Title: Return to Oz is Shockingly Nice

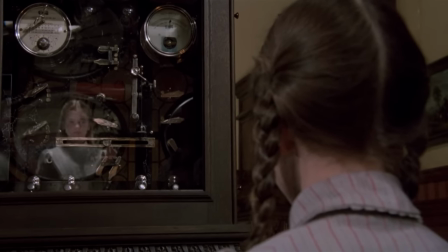[24:32]
The meaning it was trying to get across began to make sense in a way it never had before, without betraying everything I'd felt at the time,
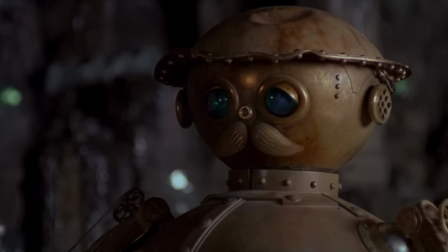[24:38]
and now I see it as part of a truly optimistic message, one that, if you have any awareness of the books, is pretty big.
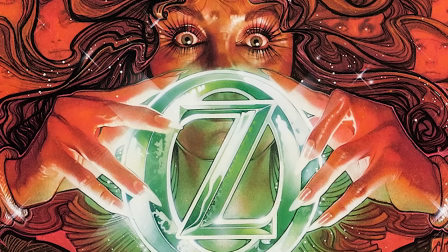[24:44]
So, I think it's worth noting specifically at this point that Return is an adaptation of the two direct sequels to the original book,
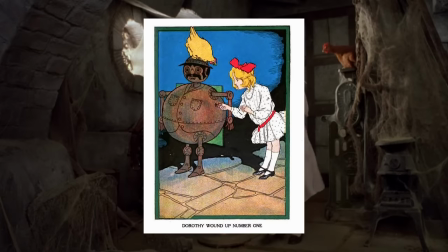[24:51]
Marvelous Land of Oz and Osmer of Oz. By and large, the plot and structure of the story is almost beat for beat what happens in Osmer of Oz,
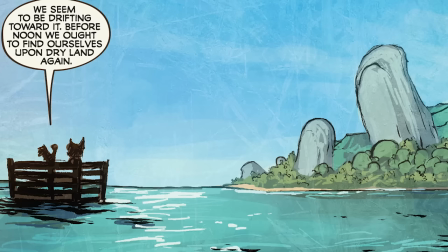[24:59]
where Dorothy and a chicken are caught in a storm and washed up on the shoreline of Oz's neighbouring country,
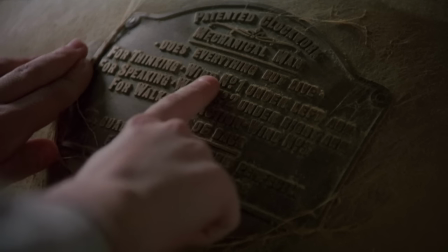[25:04]
Ev. Oz. Ev. Most scenes, characters, and even some dialogue is lifted almost directly from that particular story.
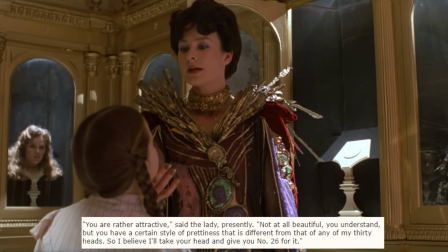[25:12] Not at all beautiful, you understand, but you'll have a certain prettiness.
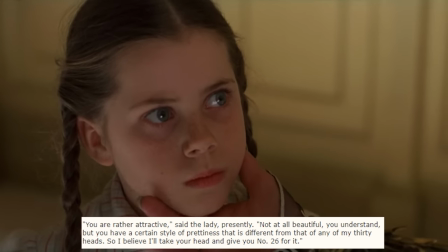[25:17] I believe I'll lock you in the tower for a few years till your head is ready, and then I'll take it.
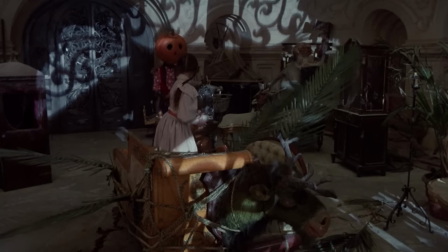[25:23] I believe you will not!
It's mostly a faithful retelling. However, there's also a smattering of material from Marvelous Land, a story not about Dorothy,
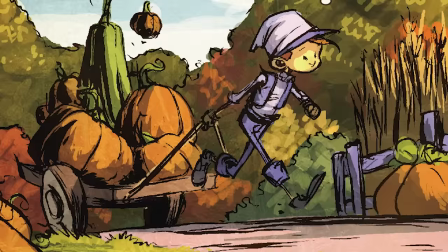[25:32]
but a new character, a boy named Tip, which is one of the reasons Murch chose to skip that plotline.
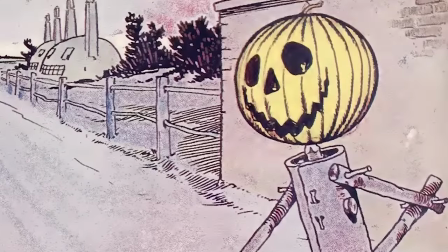[25:37]
This is the book where we first meet Ozma, Jack Pumpkinhead and the Gump, as well as Bringo Jagnini and the Flibby Owl.
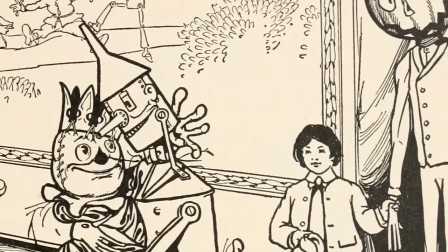[25:44]
Knowing both books gives us a better idea of a couple of things here,
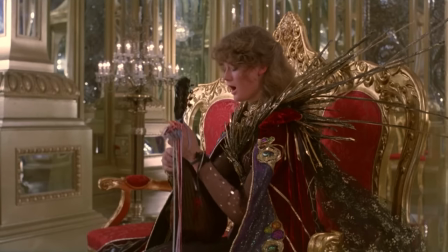[25:47]
most notably how certain characters and plot elements are combined in order to give us a more streamlined narrative much like the original film,
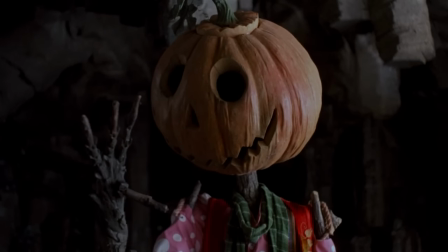[25:55]
I think also in part to get as much Oz content from the books into a major film, so a wider audience can know what else is out there.
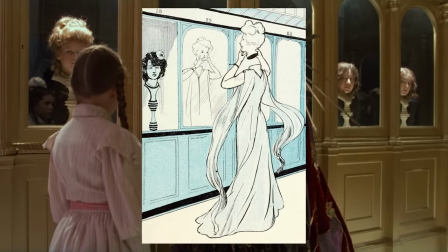[26:01]
The woman with the many interchangeable heads in the book is Princess Languidere, but in the film she takes the name of the Wicked Witch of the North, Mombi.
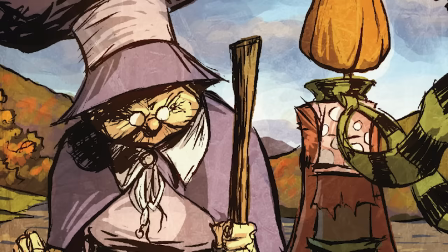[26:09]
Sorry, I love these names. A major character in Marvelous Land.
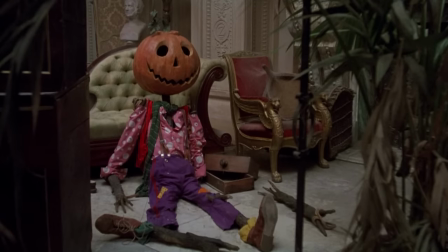[26:12]
That character imprisoned Princess Ozma and brought Jack to life, so giving those plot details to Languidere bridges them into Triple O's existing plot nicely.
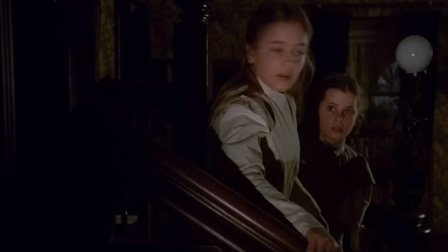[26:21]
Yet it's also knowing what's not in the books that I think better illuminates many of the film's intentions, as both a love letter to the series and what it's trying to say thematically.
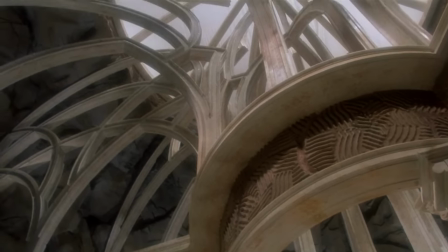[26:30]
There's been many wild theories sown across the internet about what it all means, the trouble being that most of it is attributed to Baum's work and personal life.
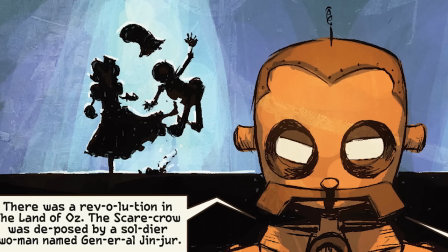[26:37]
That's definitely going to be in the mix, it's his work being adapted. But while faithful, the film's just as particular in how it changes the source as the original movie,
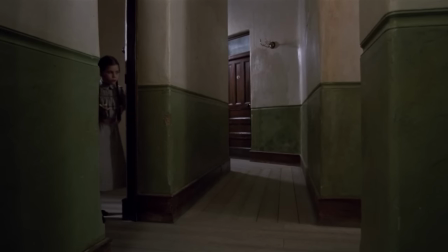[26:46]
and it's what merch specifically brings to the table where you'd be better off in finding the film's overall message,
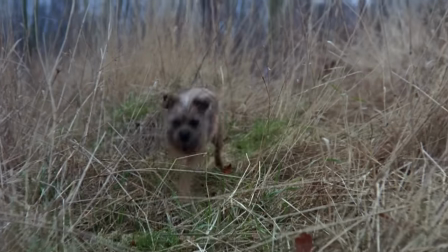[26:51]
as well as realising it in no way attempts to reject any version of Oz over another.
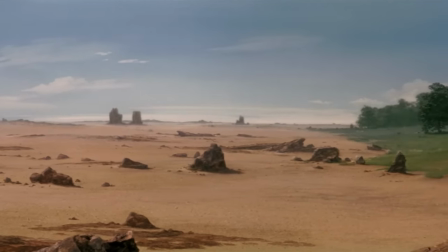[26:56]
For a start, while it stands alone, there's a bunch that absolutely plays on knowledge and appreciation of the original film in order to get the reactions it wants.
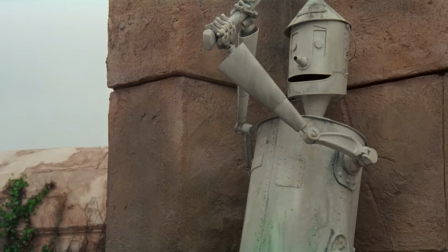[27:04]
There are no flashbacks or attempts to show the audience what Oz was like before it begins. The audience is almost expected to come in with some idea of the Oz Dorothy remembers,
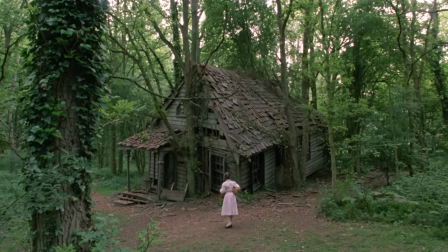[27:12]
and it's doubtless they'll mostly be thinking at the time of release of that original feature, especially with parents showing it to their children,
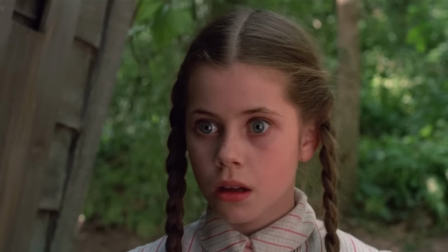[27:18]
before the regret. It's not in the book that she returns directly to Munchkinland to see a torn up yellow brick road,
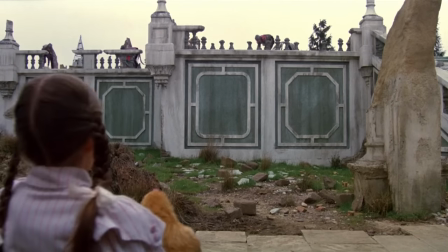[27:25]
turning the adapted scene with the wheelers almost into an inverted version of that opening and what she expects to happen.
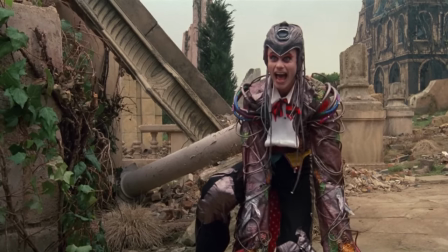[27:31]
In that sense it's brilliant because we're put in the same position as her. We want to see a particular version of Oz play out that we aren't met with, and that's so much more upsetting.
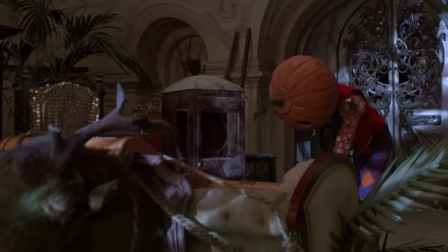[27:39]
Talk about trust issues. It's not the only inversion either. Many of the elements taken from the books are placed in the story almost as if to mirror the original film.
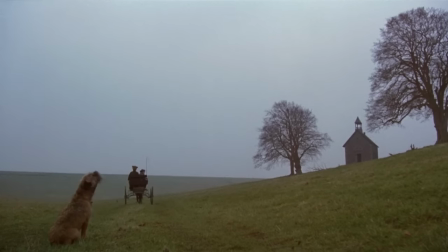[27:47]
Toto, not in the two sequels, is shown and then directly replaced with Bellina.
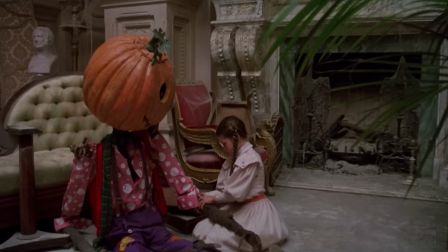[27:52]
TikTok's sort of a tin man, Jack's a bit of a scarecrow.
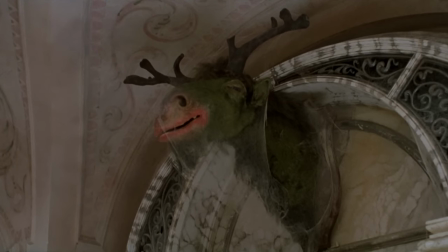[27:55]
Even the Gump kind of tenuously acts as a lion, a once great creature now reduced to something silly that he has to make work.
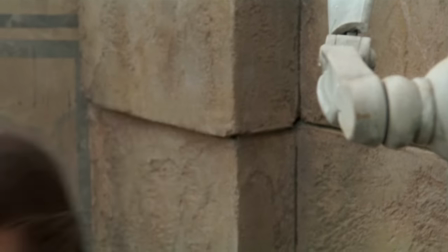[28:01]
While we see some of those characters later on, there's definitely a feeling at the start they've been replaced.
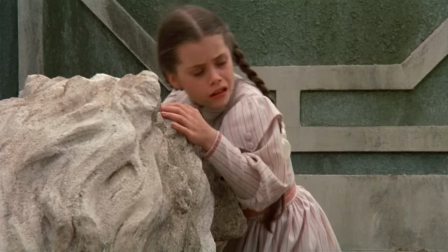[28:06]
You go in wanting to see them, then wanting to see them rescued, then realizing you actually quite like these new guys.
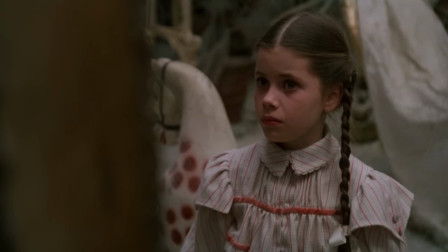[28:12]
And while that works to forge connections with the audience through that kind of familiarity, I think it also largely plays on the idea that Oz is always what Dorothy brings to it.
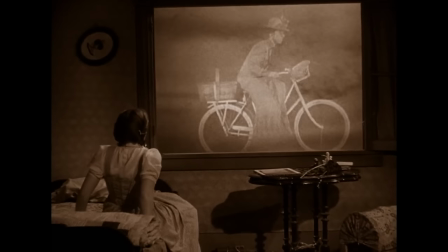[28:21]
I mean, the greatest connection between the two films is the conceit that Oz could all be in Dorothy's head,
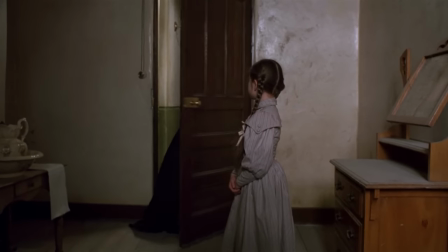[28:26]
and unlike either of the two books, Return creates an entire premise about Dorothy's belief in Oz,
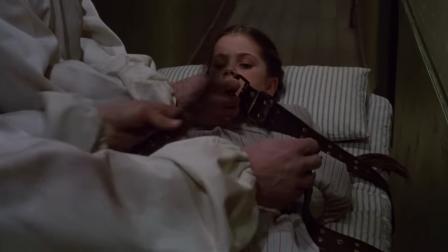[28:30]
and how a little girl who believed such things in that period and location might have been treated.